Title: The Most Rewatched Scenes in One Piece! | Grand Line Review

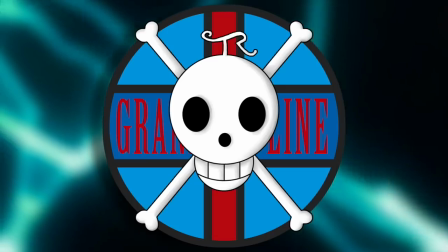[0:00]
This video is sponsored by Skillshare. But more importantly, hello and welcome to the Grand Line review source for everything One Piece.
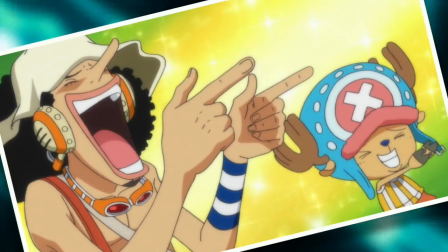[0:05]
And today I am here to present the most rewatch scenes in the entire series.
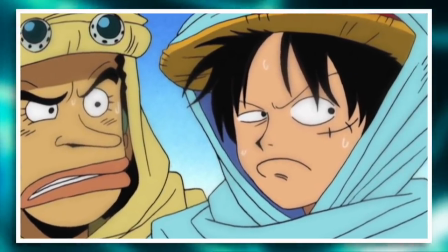[0:09]
Because yes, I am admittedly a pretty big critic of the Toei anime adaptation, but when they get it right, they have the ability to hit absolute gold.
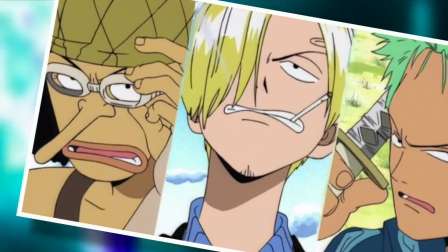[0:17]
Resulting in a positive litany of scenes that are so burned into my mind that they even take precedent over the manga.
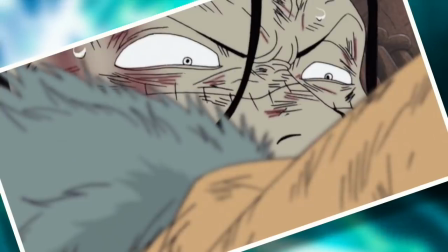[0:22]
And while I do have my own personal list of most rewatch scenes, I am less interested in that.
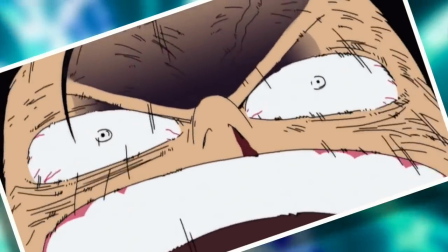[0:26]
And so I asked all of you to give me your most rewatched scenes in One Piece, and so I've compiled those into a handy little list.
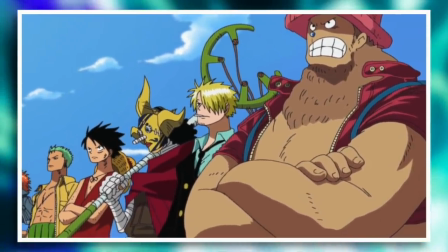[0:33]
And let me just say, this is a powerhouse list. If you were given the task of getting a friend into One Piece based solely on showing them a handful of scenes, then these are the ones to pick from.
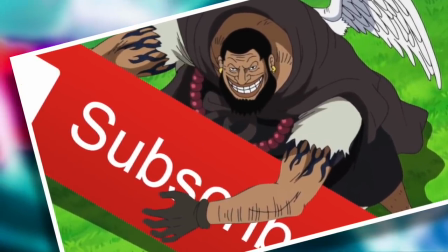[0:42]
Right after you've kindly prompted them to subscribe to the Grand Line Review, that is, along with yourself, of course, which will result in regular One Piece content being uploaded straight into your YouTube feed.
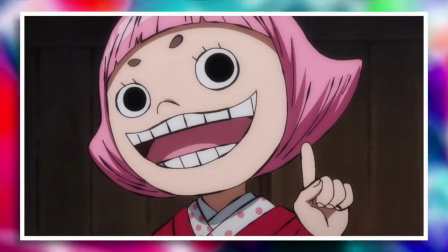[0:50]
That is by far the most important thing to do as a One Piece fan, right before rewatching the following scene, starting with The Revelation of Gear 4th.
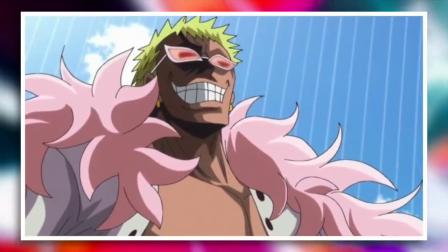[0:58]
So Dressrosa, look, it's probably one of the darkest periods of the One Piece anime, saddled with things like five-minute sections of recap,
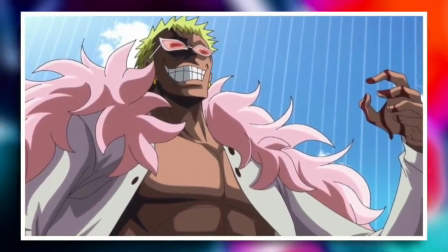[1:05]
extraordinarily poor pacing, and ever, unfortunately, degrading art quality. However, this one scene stands proud in a league of its own.
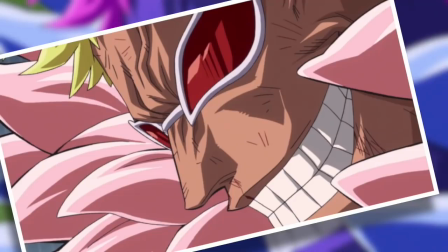[1:12]
Toei knew that the very first Gear 4th transformation was a landmark moment of the series, and they did it a hell of a lot of justice.
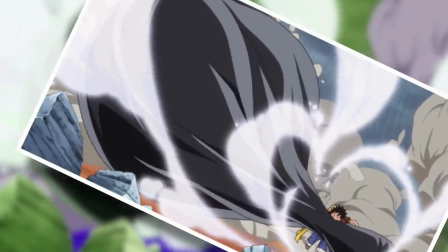[1:18]
The animation is fluid, detailed, and designed to really capture the eye like nothing else this arc is capable of.
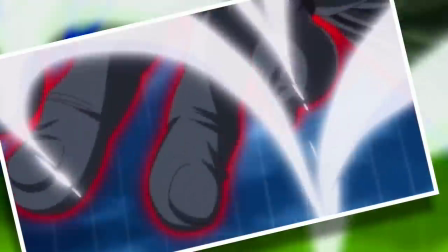[1:24]
Meanwhile, the sound design and music built an incredible sense of anticipation as Luffy continues growing and building into this hulking mass of rubber.
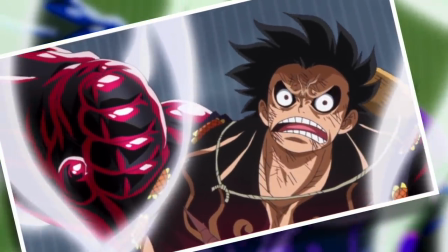[1:31]
And while the ultimate form is a bit shocking to those who are expecting perhaps a sleeker design,
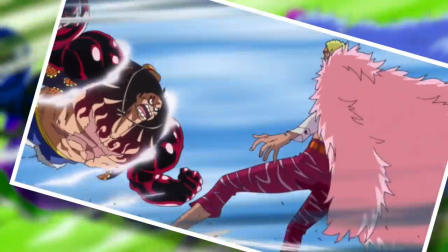[1:35]
Luffy quickly puts any of those worries to rest with our very first gear forth attack, sending Doflamingo flying.
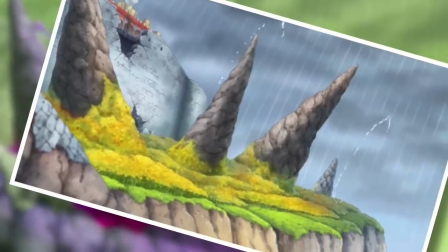[1:40]
It is an absurdly satisfying scene, a real diamond in the rough for Dressrosa, and absolutely one of the most rewatched scenes in the entirety of One Piece.
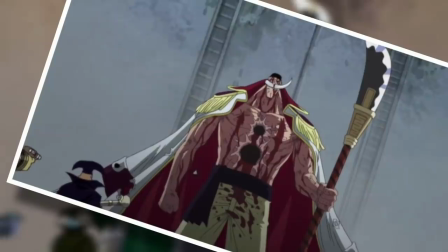[1:48]
But for something slightly different now, another scene that got brought up a lot was the death of Whitebeard.
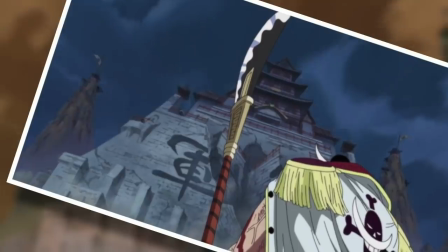[1:53]
And very understandably so, because this selection of minutes it's manages to accomplish so, so much.
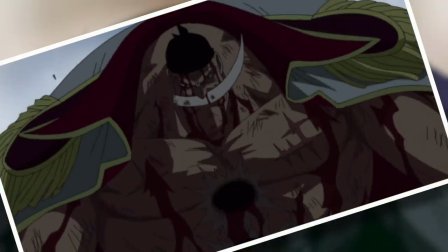[1:58]
Primarily because it does act as a parallel to the very first scene in the series with Whitebeard's dramatic
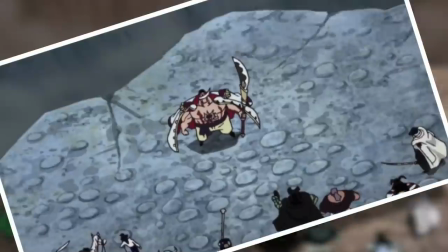[2:03]
last spoken words proudly declaring to the world that the One Piece does indeed exist,
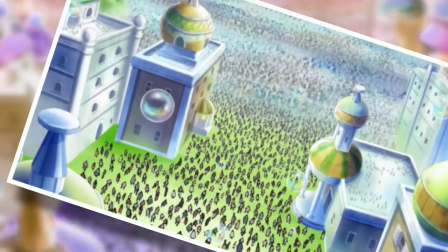[2:08]
thus setting the stage for the second half of the series.
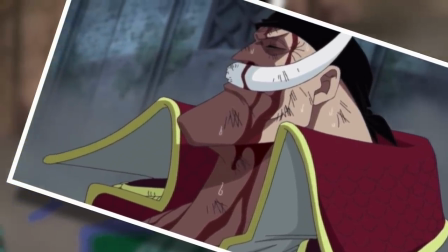[2:10]
But Whitebeard's death acts as a tragic climax in many ways, bringing an end not only to the life of Edward Newgate and the first half of One Piece, but also an entire era of piracy.
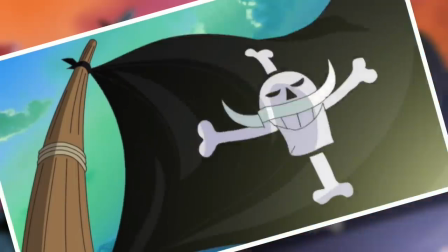[2:19]
Whitebeard was the last great pirate of his generation and the weight of that loss was not lost on the production team who gifted this scene with a beautiful array of shots,
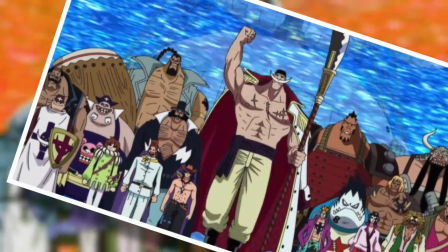[2:27]
with a selection of touching yet world-shaking music, and thus really giving us one of the most memorable deaths in anime, which is a pretty fantastic recipe for rewatchability.
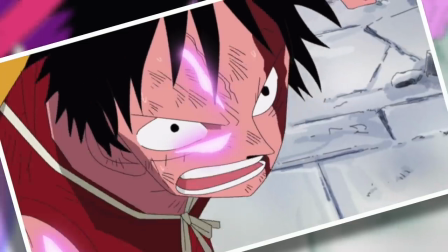[2:35]
For a more action-packed moment though, one of the most rewatched scenes in this series is 100% the grand finale of the fight between Luffy and Rob Lucci.
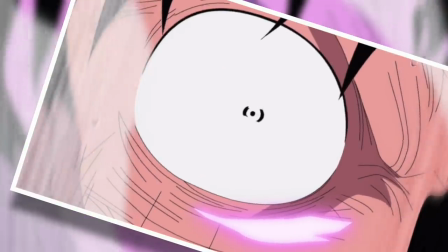[2:43]
And this is one where I really can't count how many times I've seen it. Certainly enough to be able to recite the entire thing by memory, that's for sure, because I was in late high school when this episode came out,
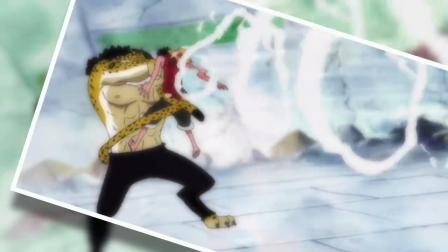[2:51]
and at the time, well, I thought that this fight it was the greatest thing in all existence.
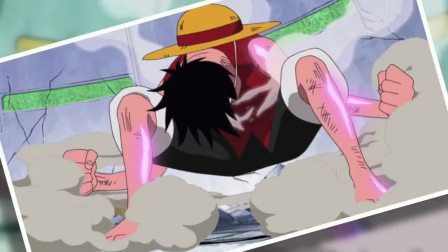[2:55]
In fact, to this point in the series, it was probably the most satisfying finisher simply because of how beautifully it was structured with all of the brief one-line flashbacks
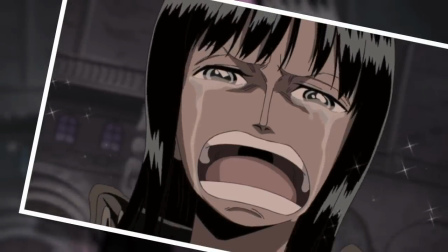[3:02]
from Water 7 and Ennis Lobby and not actually having Luffy's jet gathering on land until after Robin's I want to live was heard.
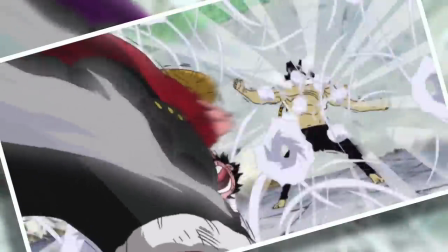[3:09]
And with that entire journey in mind, we finally got to dispatch of Rob Lucci in a fairly brutal yet satisfying manner,
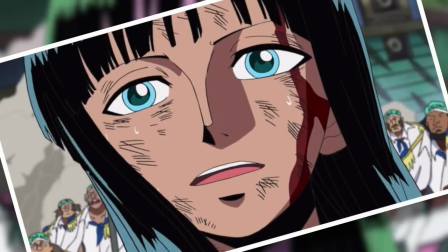[3:15]
as well as the whole rescue Robin operation with Luffy's fantastic words directly to Robin afterwards.
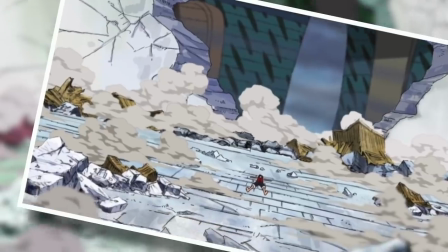[3:20]
It was a perfect cacophony of a saga and a standout moment that I personally rewatch regularly to this very day.
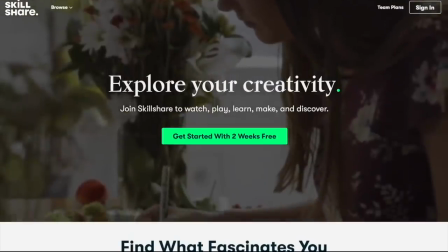[3:26]
Before moving on though, just to reiterate, this video is sponsored by Skillshare, an online learning community with thousands of inspiring classes for creative and curious people.
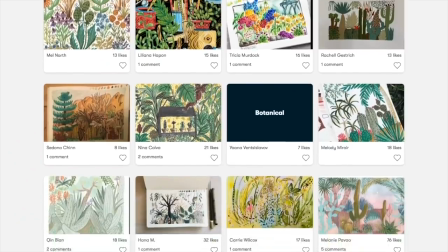[3:33]
Explore new skills, deepen existing passions, and just get lost in creativity. I mean, for example, you could take classes in animation, photography, graphic design, music, marketing business,
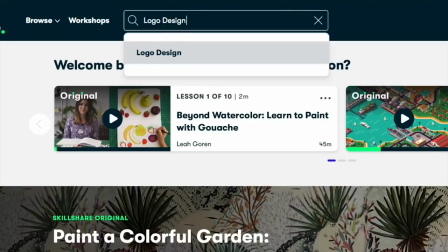[3:42]
and a whole ton of other incredibly useful and valuable topics that I cannot even come close to exhaustively listing here.
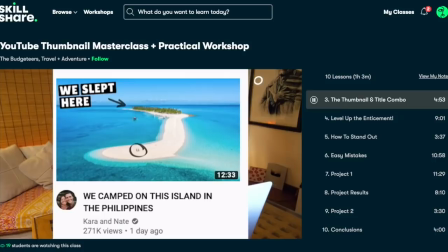[3:48]
There's even a whole bunch of classes dedicated to making content for YouTube specifically, one of which I checked out was the YouTube Thumbnail Masterclass taught by the budgeteers, which was really fascinating actually.
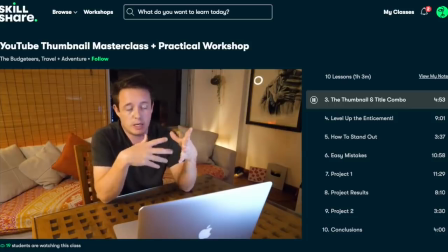[3:57]
I've been doing this for what, five years now and there was still some very enlightening stuff in there.
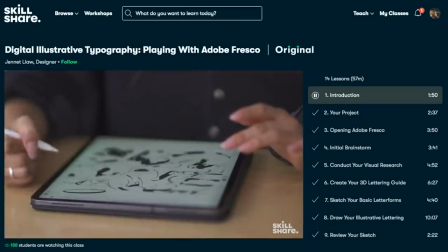[4:01]
And on Skillshare, unlike right now on YouTube, there are no ads, meaning that you can stay focused with an annual subscription of less than $10 a month.